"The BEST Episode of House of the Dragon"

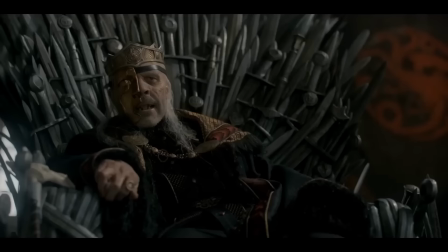And like the Silent Five, he openly insults Rhaenyra and is punished for it.
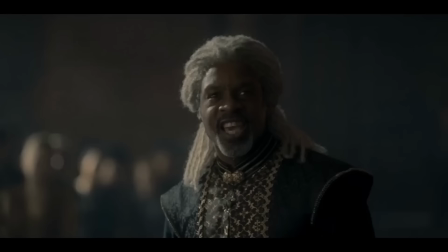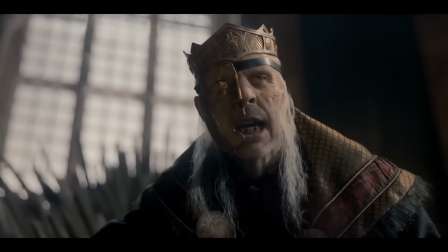I like that they kept Viserys' fury and willingness to de-tongue anyone who insults his precious daughter as well as Daemon's execution.
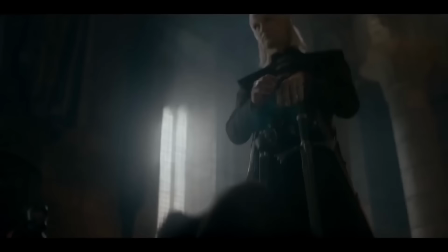I wasn't expecting him to slice halfway through the head, it made the kill feel quick, messy, and impulsive.
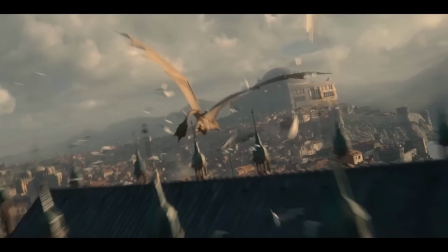While I appreciate that book fans wanted to see his body fed to Cyrax, personally I think that would have been a bit too overkill.
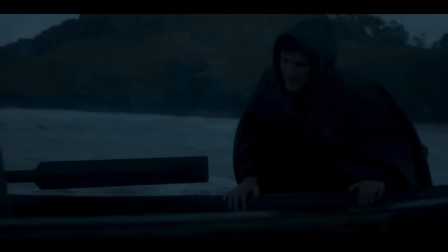The writers probably removed Rhaenyra's part in the murder for the same reason they have a spare Laenor in episode 7, the previous episode.
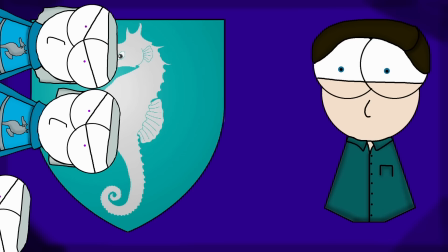Her character has not yet reached that dark point. The ruthlessness can come later. While I love all of these changes, I'm curious as to the future of House Velaryon in the show.
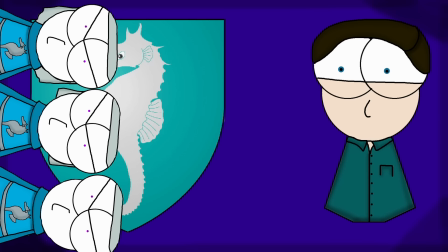Without spoiling anything, the Silent Five make a return in the book, so I wonder if they've been cut completely or if they will be introduced next season,
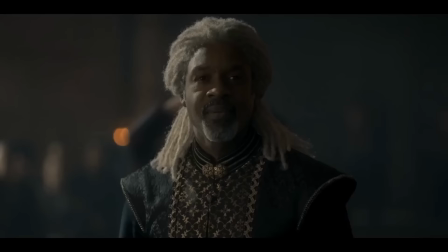perhaps as Vaemon's sons and presumably with their tongues intact.
I would have your tongue for that.
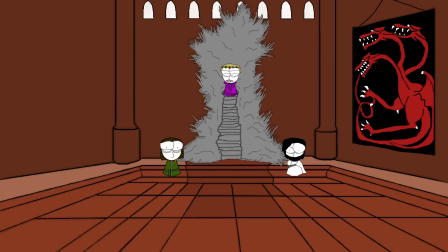Viserys calls a feast in 127 to celebrate his returning health after a nasty fever,
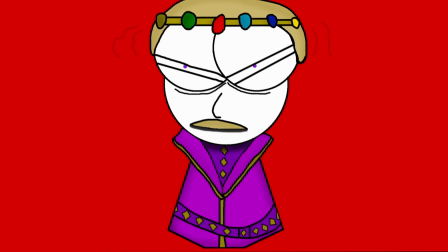which was actually brought on by slicing his hand on the Iron Throne right after ordering the five Velaryons to lose their tongues,
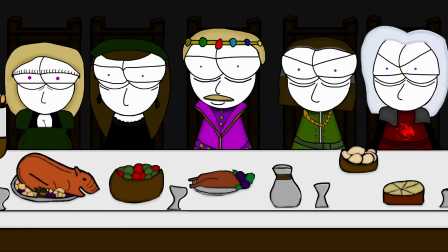similar to how hot D. Viserys cuts his finger after banishing Daemon. He demands that Rhaenyra and Alicent both attend, with all their children.
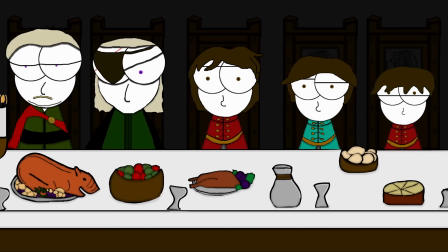Rhaenyra wears green and Alicent wears black in a show of apparent amity, while their children break bread together.
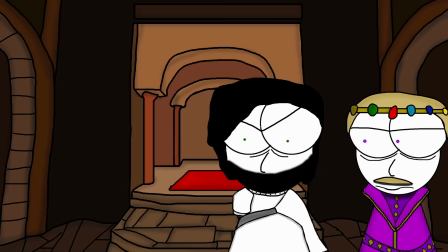Daemon even toasts Otto Hightower, if you can believe that. Yet, when the king leaves, so too do the pretenses.
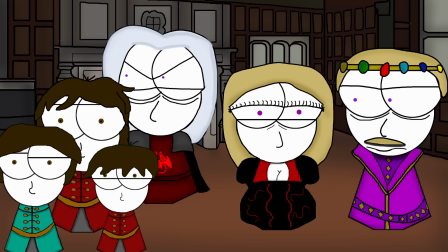Aemond One-Eye gives a speech calling his nephews strong boys, while Aegon and Jocerys almost break into a fight after the latter asks Helena for a dance.
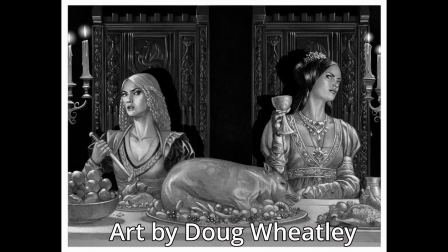The following morning, Rhaenyra and her family immediately leave for Dragonstone. This is one of my favourite moments from Fire and Blood, and I couldn't wait to see it adapted.
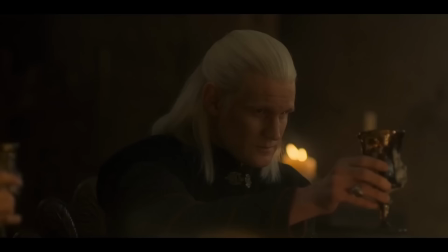Little did I know it would be better than anything I could imagine. The tense facade presented in the book is so much more complex and nuanced than the show.
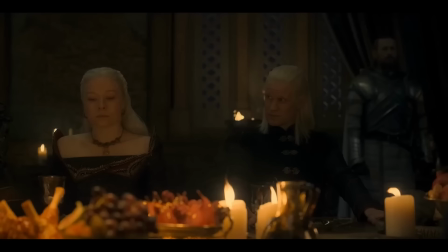Viserys' emotional speech to his family, begging for their reconciliation, does not fall on deaf ears.
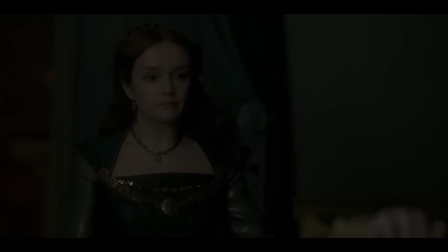Rhaenyra and Alicent's kind words feel legitimate, and their final scene together is tender and tragic in retrospect. Book Alicent is ten years older than Rhaenyra and fulfills the called bitchy stepmother trope.
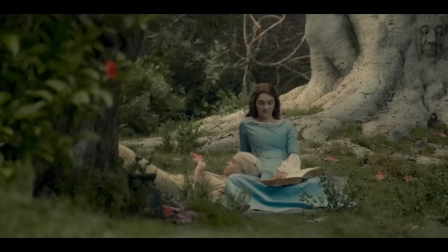In Hot D, they're legitimate childhood friends, and this dynamic makes their relationship far more intimate,
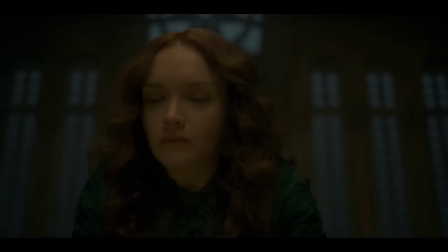their brief reconciliation far more believable, and their future decisions far more tragic.
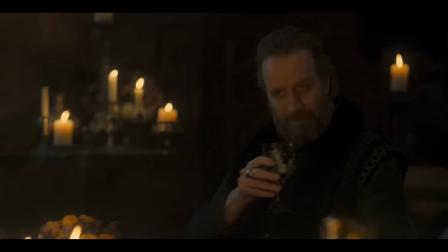Rhaenyra and Alicent make up, and while we don't see Daemon's friendly speech towards Otto, which would have been hilarious,
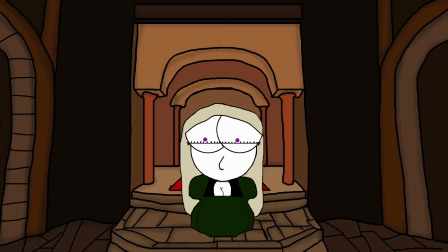let's be honest, the adults are all acting with respect and seem to be genuinely enjoying themselves. Instead of trying to start a fight with Jace after he innocently asks Helena for a dance,
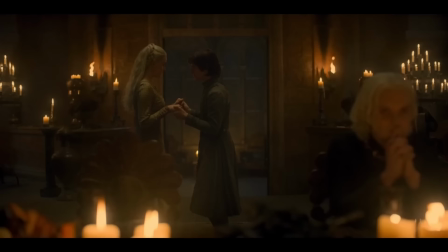Hot D Aegon spends the night mocking and provoking his nephew, who strikes back by whisking Helena away,
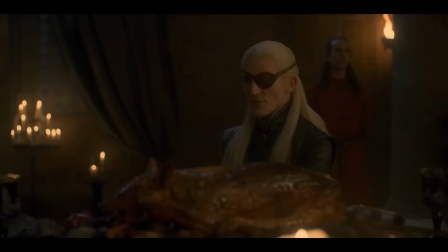using her to get at him.
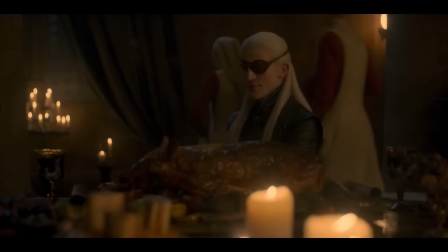Aemon's speech, which is ripped straight from the page, does not rise from nowhere, but is provoked by Luceris' immature giggling over Roast Pig,
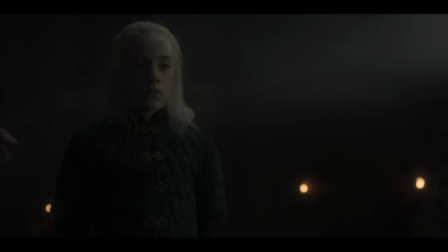reminding Aemond of his bullied youth, which is also made up in the show.
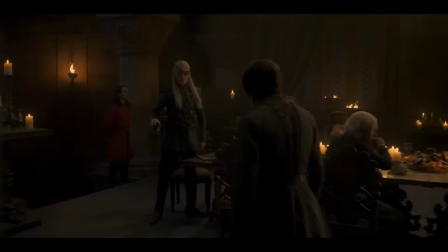This generational trauma comes to a head after Aemond's speech in a short, impulsive burst of intrafamilial violence.
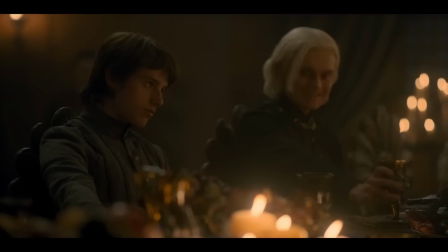By not having the entire event be a complete and total facade, it highlights the tragedy of the younger generation,
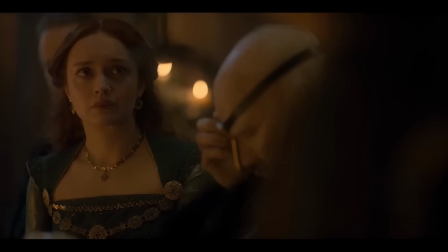raised on the fear-mongering and grudges of their parents and grandparents. If there's one change I dislike, it has to be the dresses.
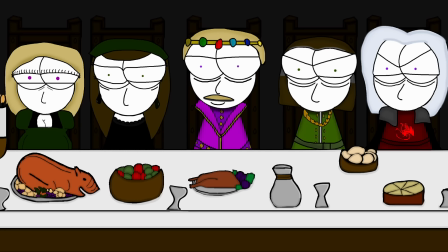Now, don't get me wrong, they are beautiful, especially Rhaenyra's, but I would have loved to see them wearing each other's colours like in the book.
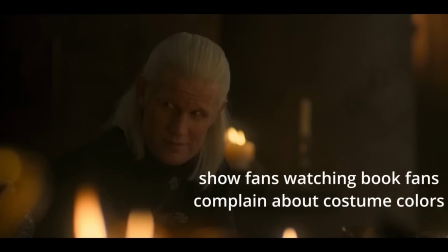I suppose this feeds into an overarching issue I have with the show as a whole, the lack of actual green in this black versus green rivalry.
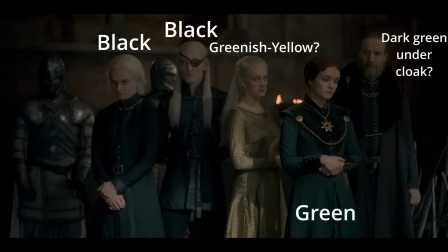Rhaenyra's faction is never actually called the blacks in this entire show and the Hightowers are called the greens, but only Alicent really actually wears green.
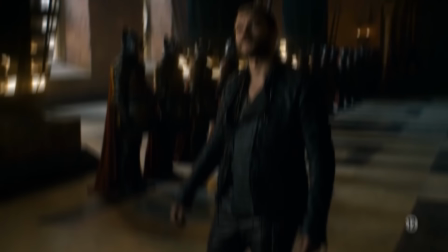Even in court, everyone is just wearing generic TV Westeros dark colours.
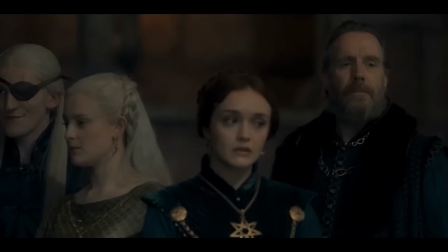Look, I'm not saying everyone needs to be wearing their faction colour at all time, because that would be silly, but surely the petition would have been the perfect moment to use this, at least.
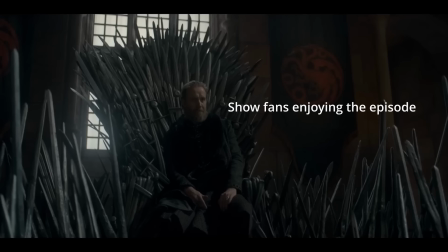I guess that's a nitpick, and again, it's more of an issue I have with the season at large than this specific episode.
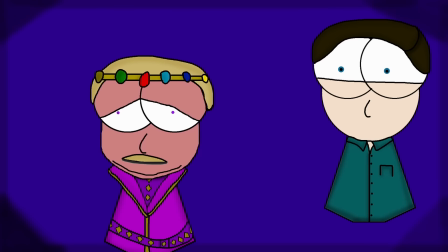The final moment taken from Fire and Blood is the death of Viserys himself.
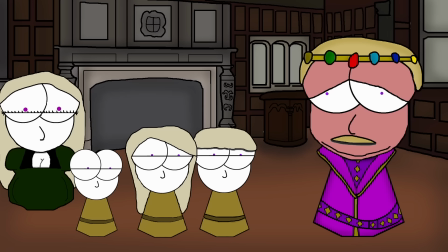By this point, the king is red-faced and fat, suffering chest pains and shortness of breath.